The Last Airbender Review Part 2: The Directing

If you start the shot here, it becomes a nice reveal of the temple.
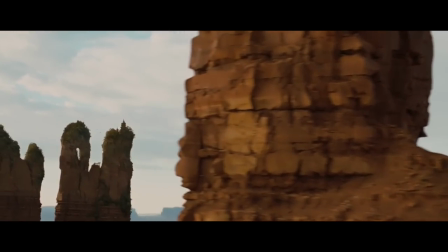16:35 Instead, they dissolve into the shot without any ceremony and then try to do a reveal on something that was already revealed.
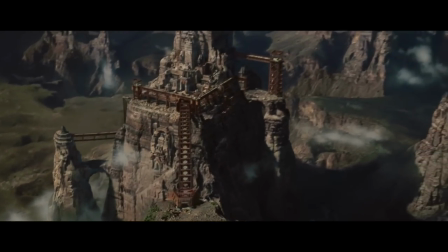16:42 They figure this out by the time we get to the second temple though, so well done there. Because it's not every establishing shot I'm complaining about.
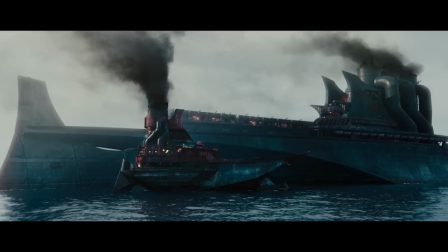16:48 A bunch of them are just fine. Actually, this one is really good for when Zuko meets Zhao for the first time.
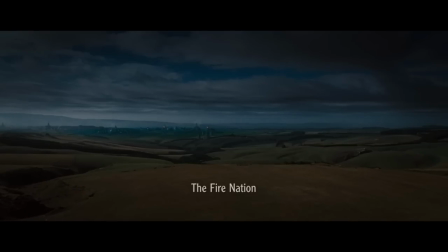16:53 But that's just because I like my children's movies with dick jokes in them. But then there's this shot. Now, what about this shot tells you that this place will be called the Fire Nation? The only answer is the subtitle. So you might as well just skip this shot since it accomplishes nothing and just stick the subtitle in the next scene.
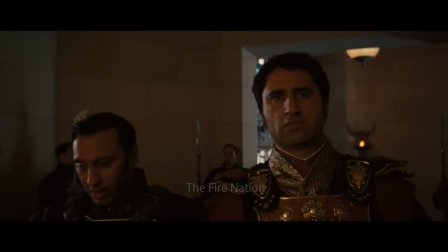17:08 If you want to really let us know we're in the Fire Nation, then an establishing shot should look like this.
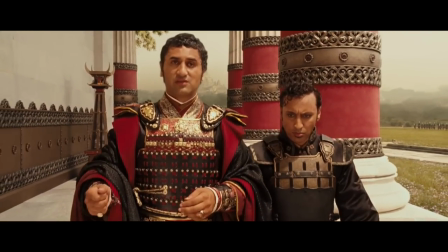17:17 Or this shot, we have Zhao and the Fire Lord meeting at like a palace type place. Now way in the background you can see an army marching.
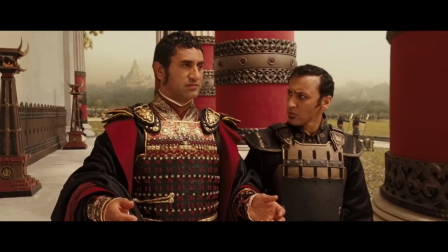17:24 That should have been the focus of the scene, kinda like this shot.
March to help me!
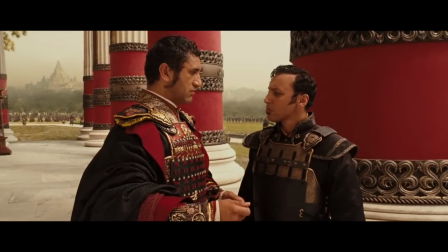17:30 What I'm saying is, is that if you're making a movie where the bad guys are an evil empire called the Fire Nation, and you're not making visual references to the Nazis, you're not doing it right.
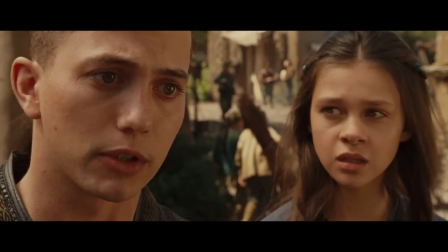17:42 There's just so much sloppy filmmaking here. Like this close-up that's way way too close.
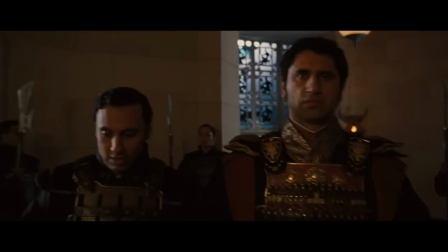17:47 I mean, are you trying to film his pores, Shyamalan? Or here, Zhao is falling out of the frame because Cliff Curtis is too tall.
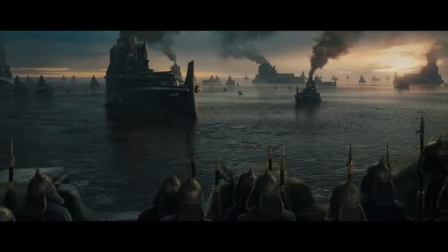17:53 So most of these examples have one thing in common, the Fire Nation. And it's all part of the reason for why they feel like such a non-threat in this movie.
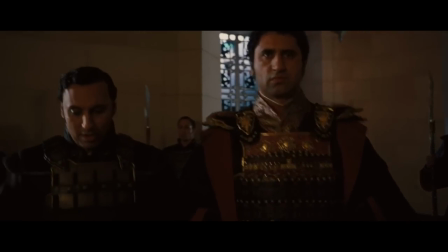18:01 They've got scary costumes, but the editing, scene construction, and cinematography undermines the threat they pose to the viewer.
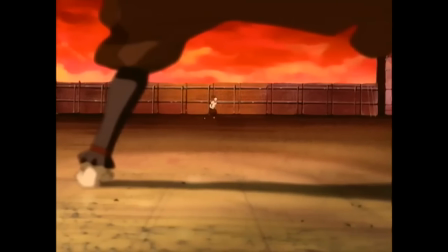18:07 And this is doubly true since they changed the mythology of firebending. On the show, firebenders can create fire anywhere and are thus always a threat.
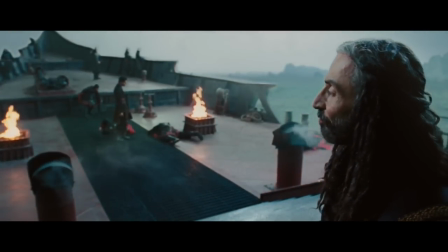18:16 In the movie, they are depowered and can only control already existing fire.
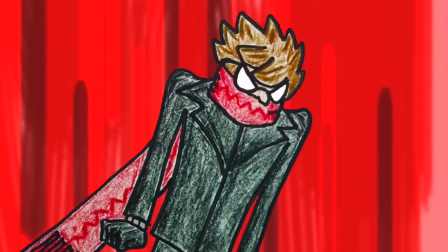18:21 Now, I'm not complaining about that because they changed the source material, but I am complaining about it because it means there's less tension in the movie.
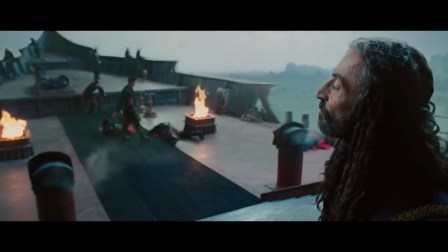18:29 Also, if firebenders can only bend existing fire, how does Zuko melt the ice at the end of the movie?
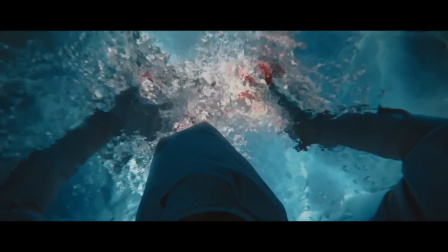18:34 So, like their hands can create heat but not fire? Did anybody proofrate this?
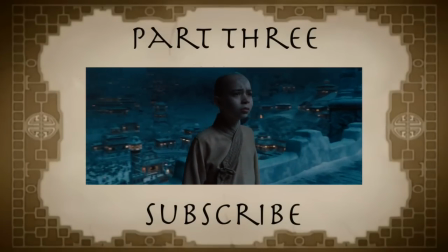18:42 Well, we're almost done here. In part 3, I take a deep dive into the finale and look at the aftermath caused by the movie.
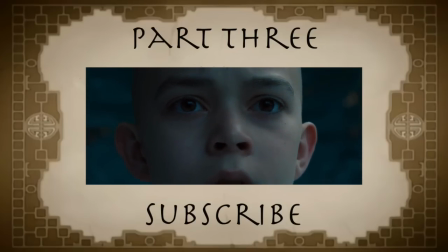18:48 Thanks for watching and don't forget to subscribe!